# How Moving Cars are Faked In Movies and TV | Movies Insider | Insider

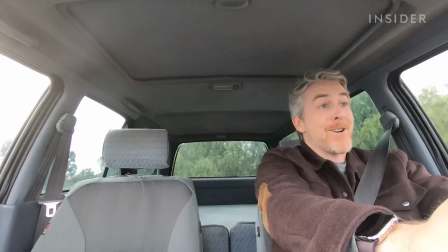0s
Whoa-ho-ho-ho! My hands are on the steering wheel, but no, I'm not driving this car.
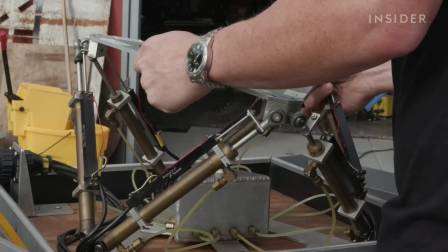6s
The climbing and spinning are actually the result of this motion base, or what's known in Hollywood as a gimbal.
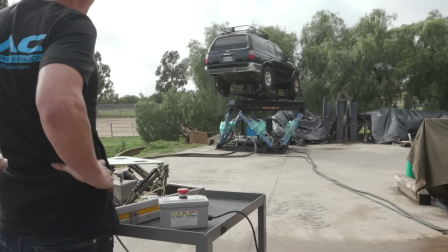12s
And it's controlled with this, the Waldo, a mini-replica of the larger gimbal base.
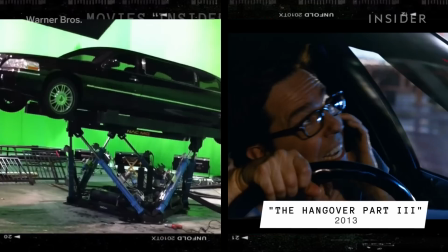18s
A skilled operator could make it look like a car is spinning out of control, a motorcycle is bumping along a road, or a luxury yacht is sinking.
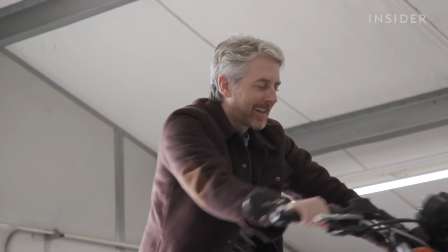26s
Now, a lot of these types of sets could move on their own, but letting the special effects team at NACFX fake the movements can actually lead to more realistic results on screen.
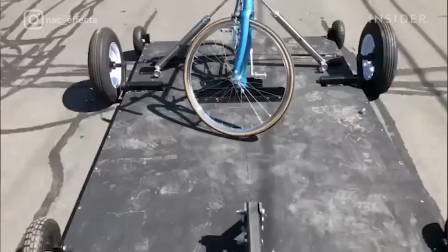37s
Like in Hubie Halloween, the bike you see is actually on top of a cart.
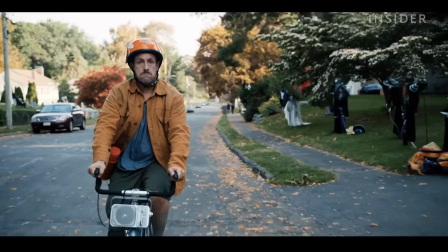43s
It made more sense to be able to put it in a safe, confined environment to where he was sitting on the bike, and he could do all of his kind of funny gags while still be moving through the neighborhood.
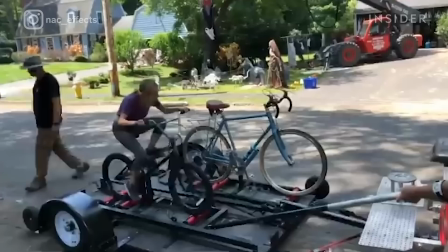52s
But you have to balance safety and freedom of movement.
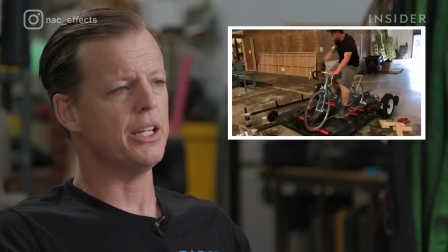56s
The bicycle was on the center of it, and we made it on gas shock so he could lean side to side, he could free pedal, and we also made it so the wheels would spin on it.
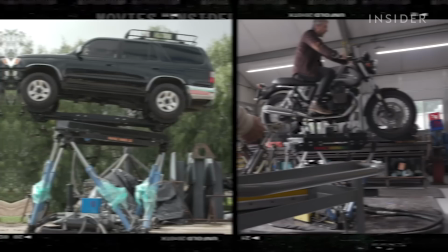63s
But moving a set is not a one-size-fits-all solution, which is why NAC switches between different motion bases.
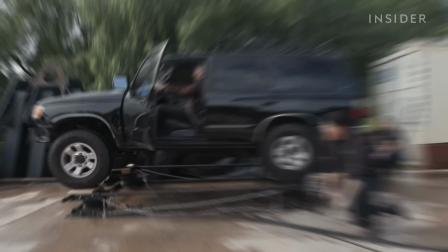71s
Like one of the most rudimentary, the airbag. The setup consists of four bags filled with air to lift the vehicle.
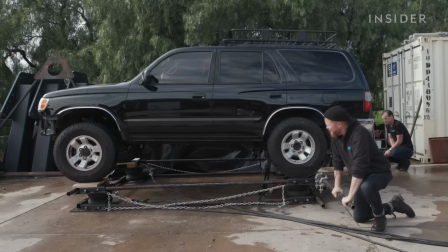77s
The crew will simultaneously move these metal pipes to create basic shaking motions.
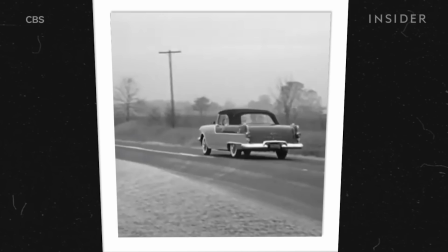82s
This is a very old process. They've been doing this for years and years. I mean, this is probably how they did the car driving scenes in I Love Lucy.
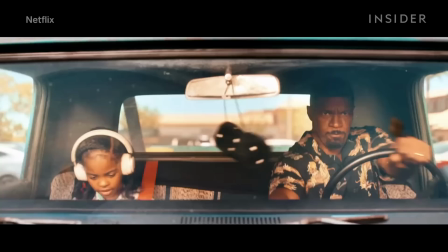90s
I should put my seatbelt on. All right, I'm driving through the jungle terrain. Let's go. Nowadays, the airbag is best if you need a few bumps on the road.
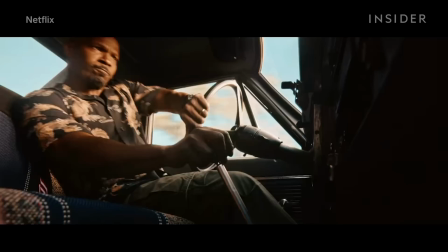98s
But when it came to day shift, NAC had to safely film insert shots of the movie's young actress while matching all of the twists and turns of this car chase.
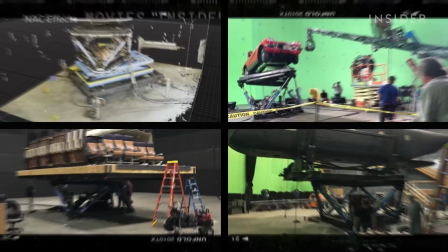108s
And you see him crash. Woo! Their NACMO bases come in handy for these situations.
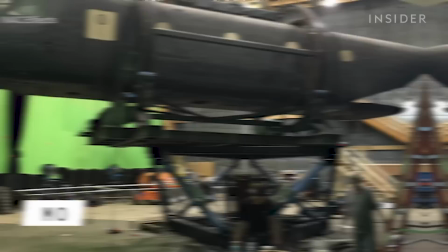114s
These come in four different sizes, the Mini-Mo, the NACMO, the Mighty-Mo, and the Mo.
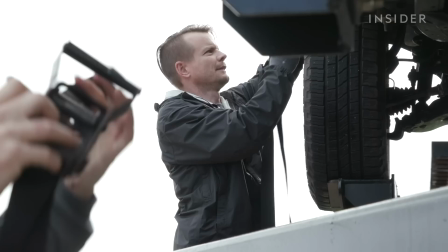121s
The vehicle is first raised up onto the base by a forklift. The team will strap it down by its wheels, so the suspension can still function.
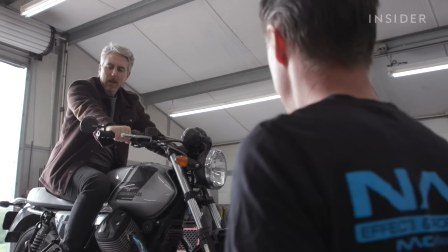130s
The steering works freely, so to make it sort of realistic, you're going to want to steer as it's leaning.
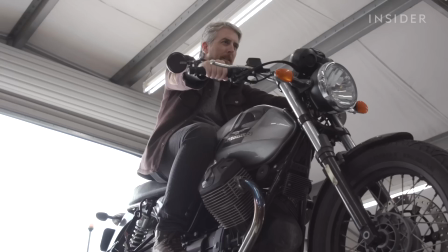137s
Oh yeah. Oh, , I'm hanging on for dear life.
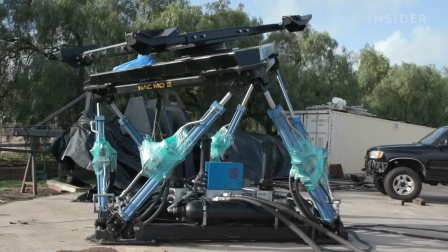142s
You're doing a great job. It takes some getting used to. There are six axes of motion to each base.
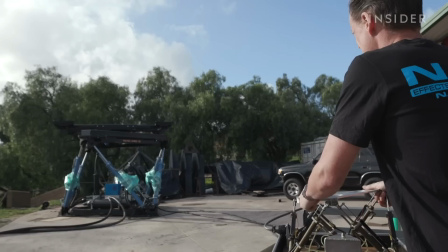148s
Each of them has 27 degrees of pitch, 27 degrees of roll,
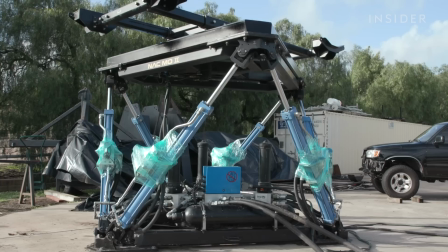152s
and it has plus minus 20 degrees of yaw, which is this twist here.
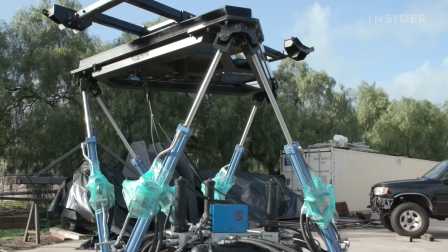158s
They could also heave, which is this straight up and down, and they could surge, which is this here.
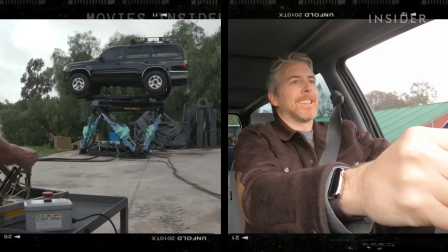166s
This is surge. I trust that I'm in good hands. Gimbal's moving Joe! Here we go!
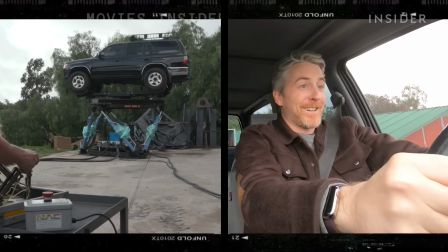172s
Let's go! It's like a roller coaster.
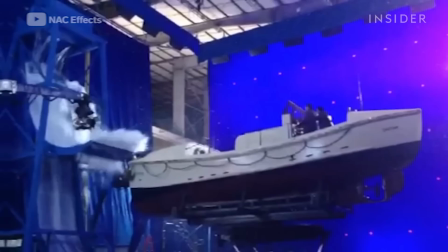181s
This is like really awesome. These bases are capable of small, minute movements that can replicate any surface.
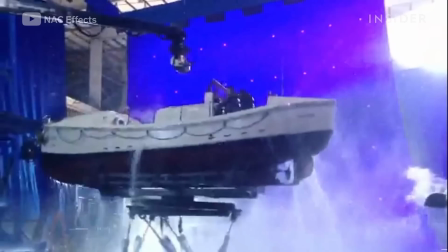189s
How you program the gimbal will change based on the type of vehicle you're programming it for.
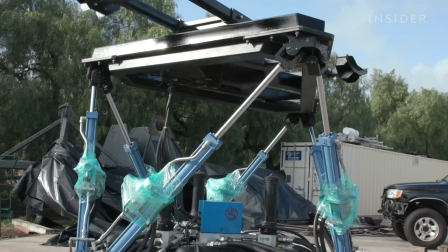194s
Take the yacht from the Wolf of Wall Street. A boat doesn't move the same way as a car or motorcycle.
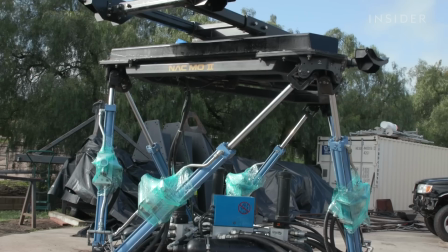201s
Just hold on tight! So Jesse used this gimbal to create grand and sweeping movements to match what the motion of the open ocean would realistically look like.
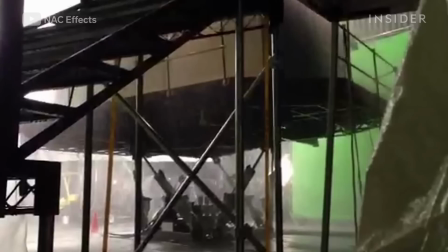209s
So if we had a boat on here, it'd be kind of interacting with the waves.
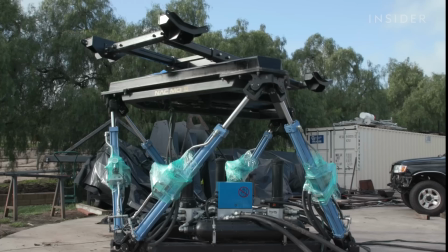214s
The boat is always going to want to kind of go back to level for buoyancy. And those six degrees of motion elevated the movements as the yacht goes through the storm.
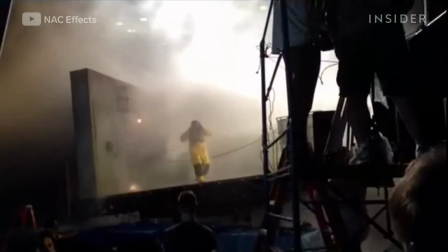224s
We could be rolling it side to side, putting a little bit of pitch and some heave in there. Jesse can also control how smooth the movements are.
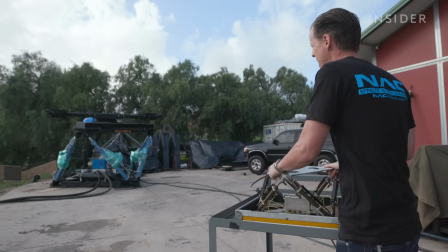231s
And you don't always want every move to be fluid. When it comes to helicopter scenes like in Iron Man 3 and Jumanji,
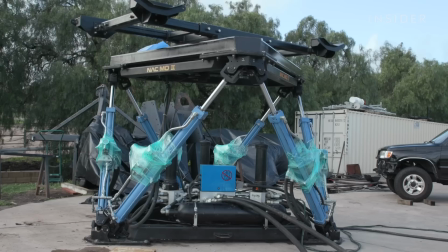239s
Jesse might lower the smoothness from a 3, which he uses for a calm ocean, down to a level 2.
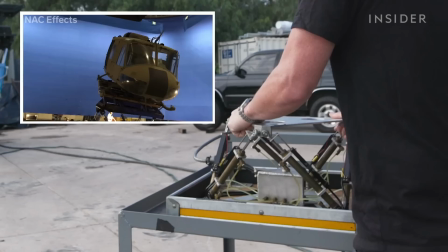244s
You always want to make sure that you've got some vibration happening.